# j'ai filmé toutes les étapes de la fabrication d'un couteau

Alors là je suis sur le deuxième fournisseur donc là on va voir un petit peu des étapes de coupe avec du laser. Il y a des choses sympas à faire et je pense qu'il va falloir être un petit peu créatif pour donner un petit peu et rendre des images sympas sur cette étape-là. Donc je vais essayer de faire le maximum pour faire peut-être un peu de slow motion et le but c'est d'essayer de voir un petit peu dans la découpe laser quelques étincelles qui vont sortir de cette découpe. Donc voilà je vous emmène avec moi c'est parti sur le deuxième fournisseur.
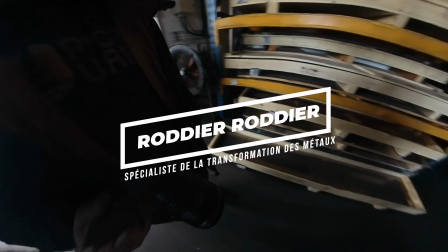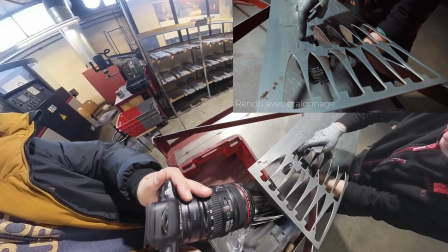4:38 Sur la partie de la découpe de la lame, c'était une des étapes les plus importantes, il fallait montrer la découpe dans l'acier avec un laser.
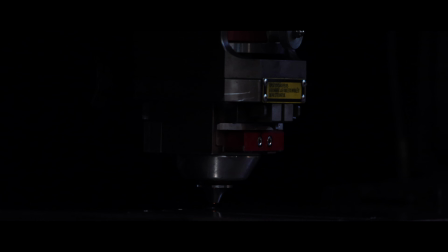4:47 J'ai donc découvert la précision de ces machines, je me suis mis au 70-200 pour faire des plans un petit peu de détails car
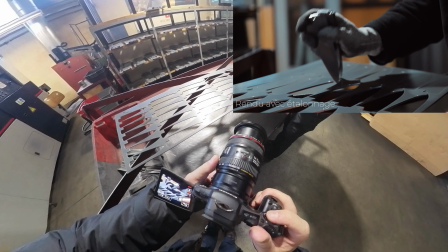4:54 certaines machines avec des capteurs et je ne pouvais pas aller très proche de la découpe.
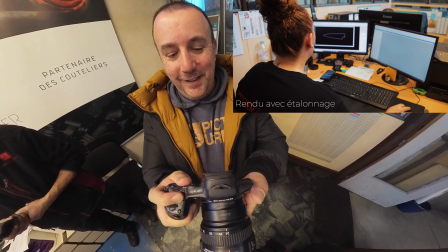5:00 J'ai également fait des plans de chaque intervenant à chaque fois pour montrer le nombre de personnes qui pouvaient travailler sur ce projet.
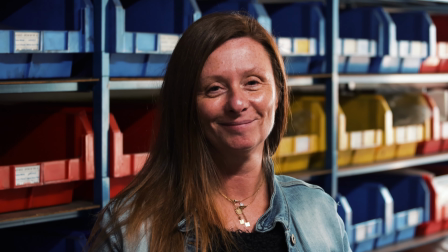Voilà, cette fois je me trouve sur l'entreprise de décolletage. Décolletage, je ne sais pas trop en quoi ça consiste, donc je vais voir ce que c'est et je vais essayer de faire des images sympas sur cette partie-là.
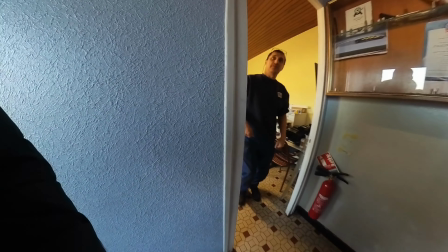5:32 Bonjour, bonjour, je vais faire les images pour le couteau d'Etienne, ah oui d'accord,
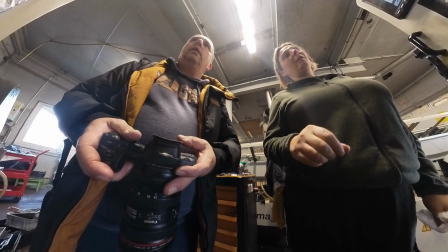5:38 c'est bon, ouais ça se fait pas mal ouais, mais je ne sais pas s'il aura le temps de mettre,
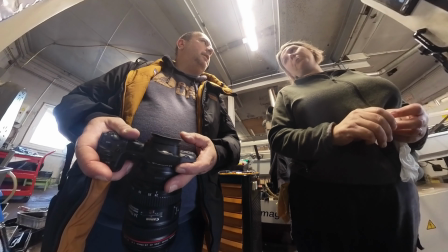5:43 parce que il y a une programmation à faire, donc je ne sais pas,
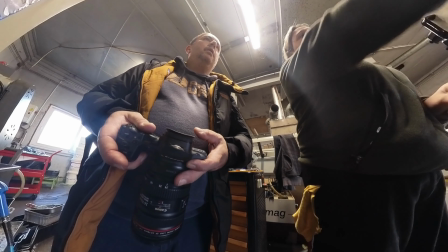5:48 ce que je lui ai dit à Etienne, si on peut mettre une pièce, mettre carrément au mini, ouvrir la porte et voir la machine travailler,
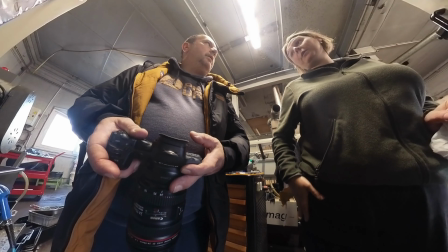5:54 on a eu fait des...
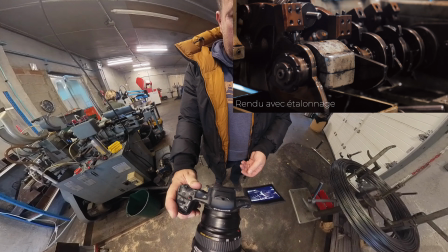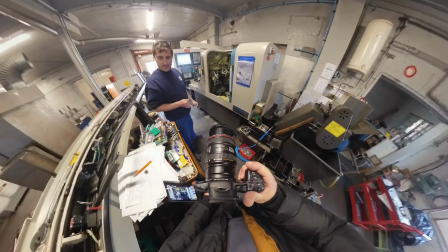6:02 Dites-moi ce que vous voulez, pour ça... Eh bien, essayez de mettre les mains un petit peu dans la machine.
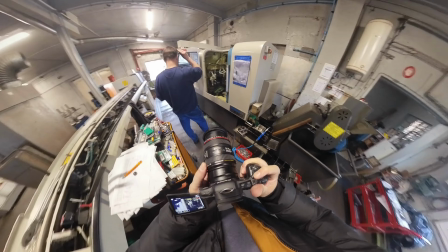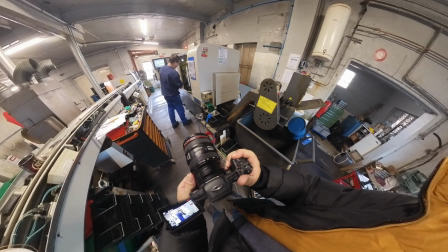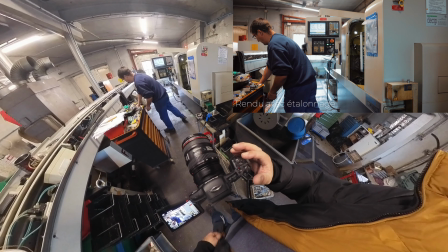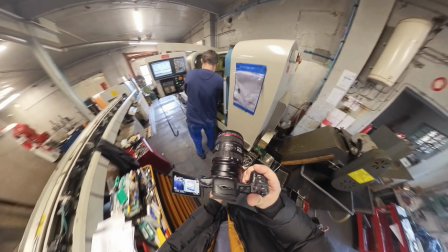6:24 Ouais, c'est bon. Et là, je vais venir par là. Ah, il y a de l'huile là, hein.
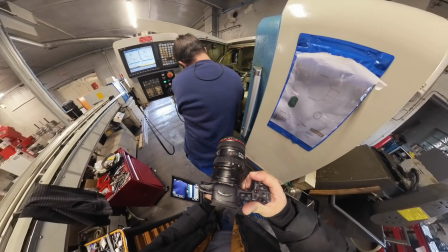6:31 Ah, il y a de l'huile partout. C'est pas mieux.
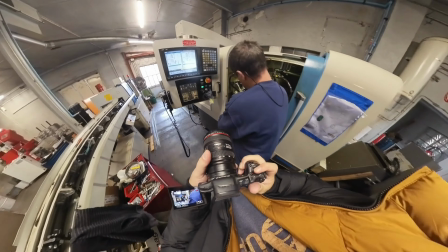6:37 Je vais venir là, je vais juste faire un plan.
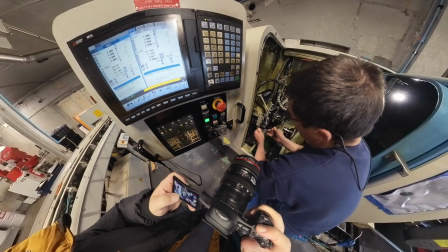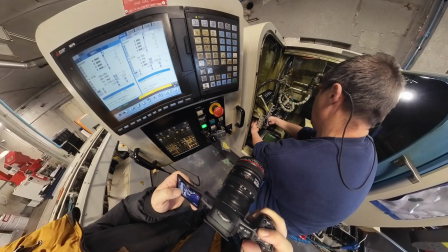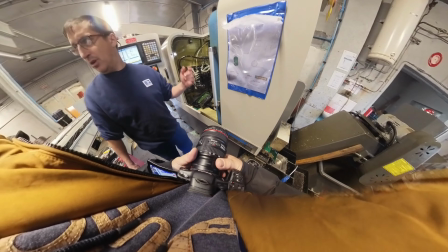6:50 tout de suite là j'ai rien monté et j'en ai pour le temps que je monte j'en ai bien pour
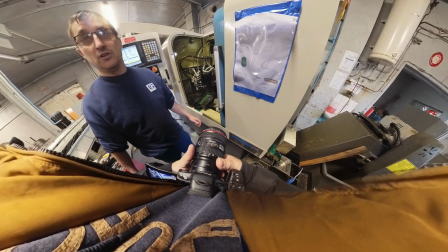6:55 pratiquement une heure donc c'est pour ça je vais pas vous faire attendre une heure pour...
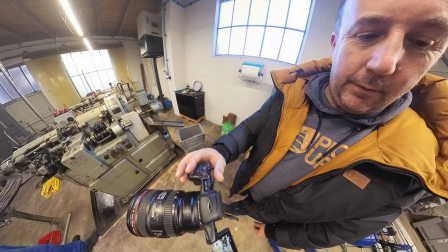7:01 Ici cette entreprise qui fabrique des petites pièces pour l'assemblage du couteau j'ai découvert des vieilles machines
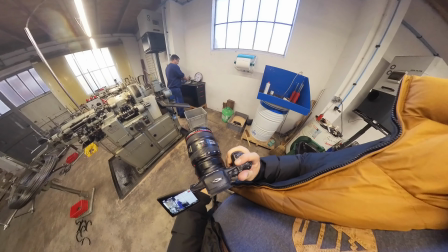7:07 que j'ai voulu montrer dans la vidéo montrer cette artisanat local qui travaille pour différents secteurs
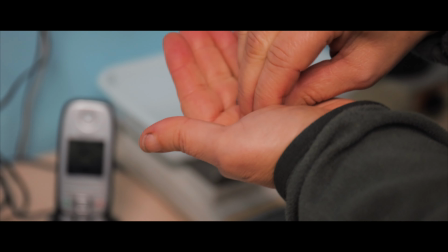7:14 aujourd'hui nouvelle demi journée de tournage je me trouve sur l'entreprise de traitement thermique des lames